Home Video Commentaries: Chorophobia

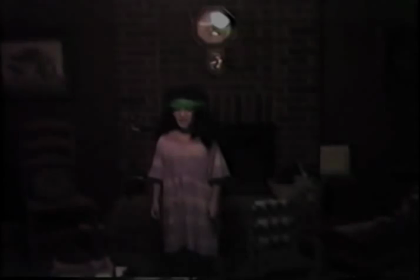0:05 Okay, so I guess why don't you go ahead and talk us through this scene here.
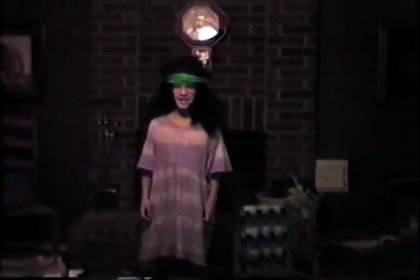0:09 Okay, well it's interesting because I don't remember a whole lot about this, but I do remember getting the script and thinking, you know, talking with my agent, I don't know if I should do this because I'm,
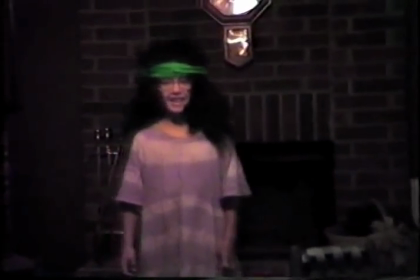0:17 you know, I'm classically trained, and I was afraid it would cost me roles in other dancing movies,
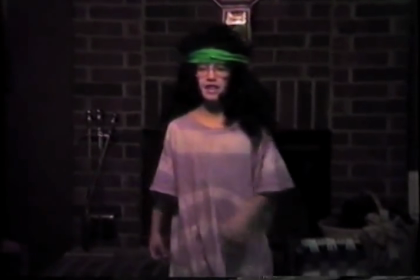0:22 and to this day I feel like right there it cost me the audition to the prequel to Dirty Dancing,
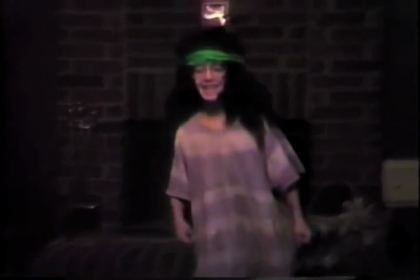0:30 which is, that's the one where baby is a baby. Well, what's really a shame, too, because, you know, when I talk about those people, they say, oh, is that the dancing film?
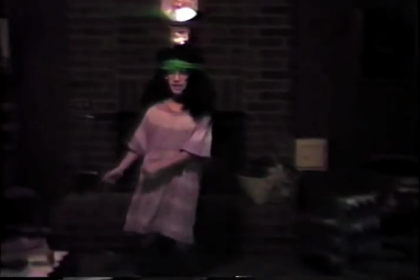0:37 It's not really a dancing film. What was with moving the chair there? What was the motivation?
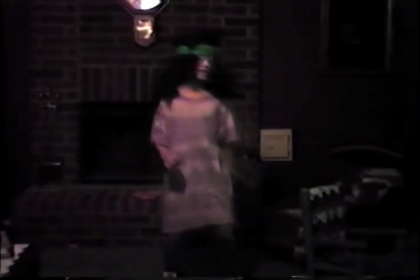0:42 So that's just a metaphor about life, you know, because sometimes you have this obstacle that you think is in the way, and then you move that obstacle, and it turns out it was just you the whole time.
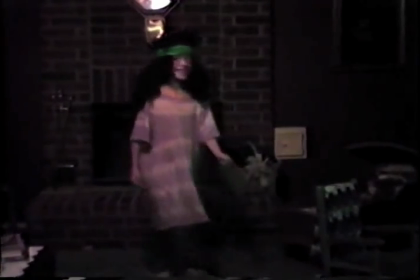0:50 Right. Well, this thing is just latent with metaphors, too. I mean, with the lighting, it just really grabs you in and just really immediately communicates that something shameful is going on.
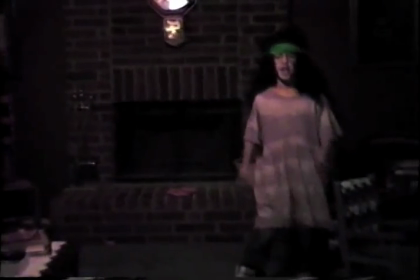0:59 Right. And then, of course, I'm placed right in front of the clock. So it's kind of juxtaposing me with something that does keep rhythm.
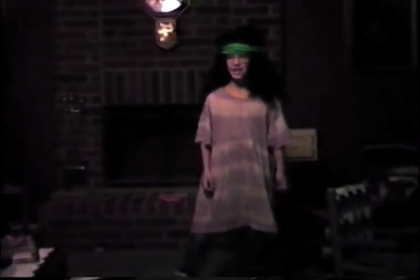1:05 Right, which is a reminder once again that this is not a film about dancing so much as it's a film about fear.
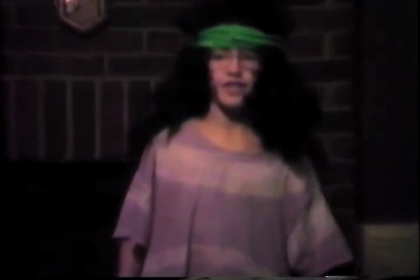1:13 Deep fear. Right, like right here, like coming up on this shot. You can just see in the face the inner panic.
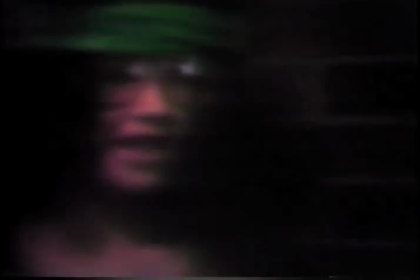1:20 Right there. Yeah, and it's not just like a fear. There's this fear with a little tinge of regret.
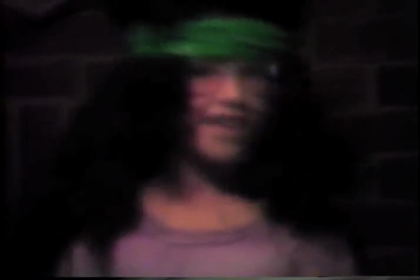1:27 Like, what have I done? What have I got myself into?
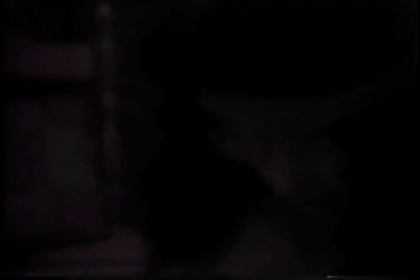1:30 I appreciate you noticing that, but this whole thing is just meta, because the song is Lean On Me, and it's a song about where you go when you're down,
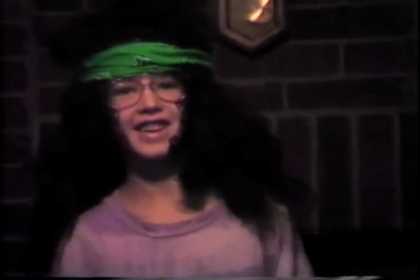1:37 but what if the song is what's causing the greatest regret in your life?
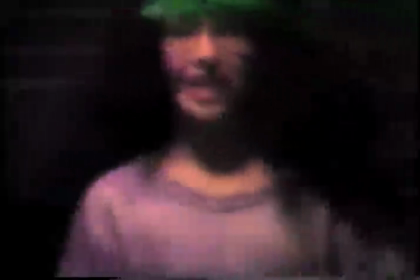1:42 Is it better for the song to never been written? Well, it's those kind of questions that make great films.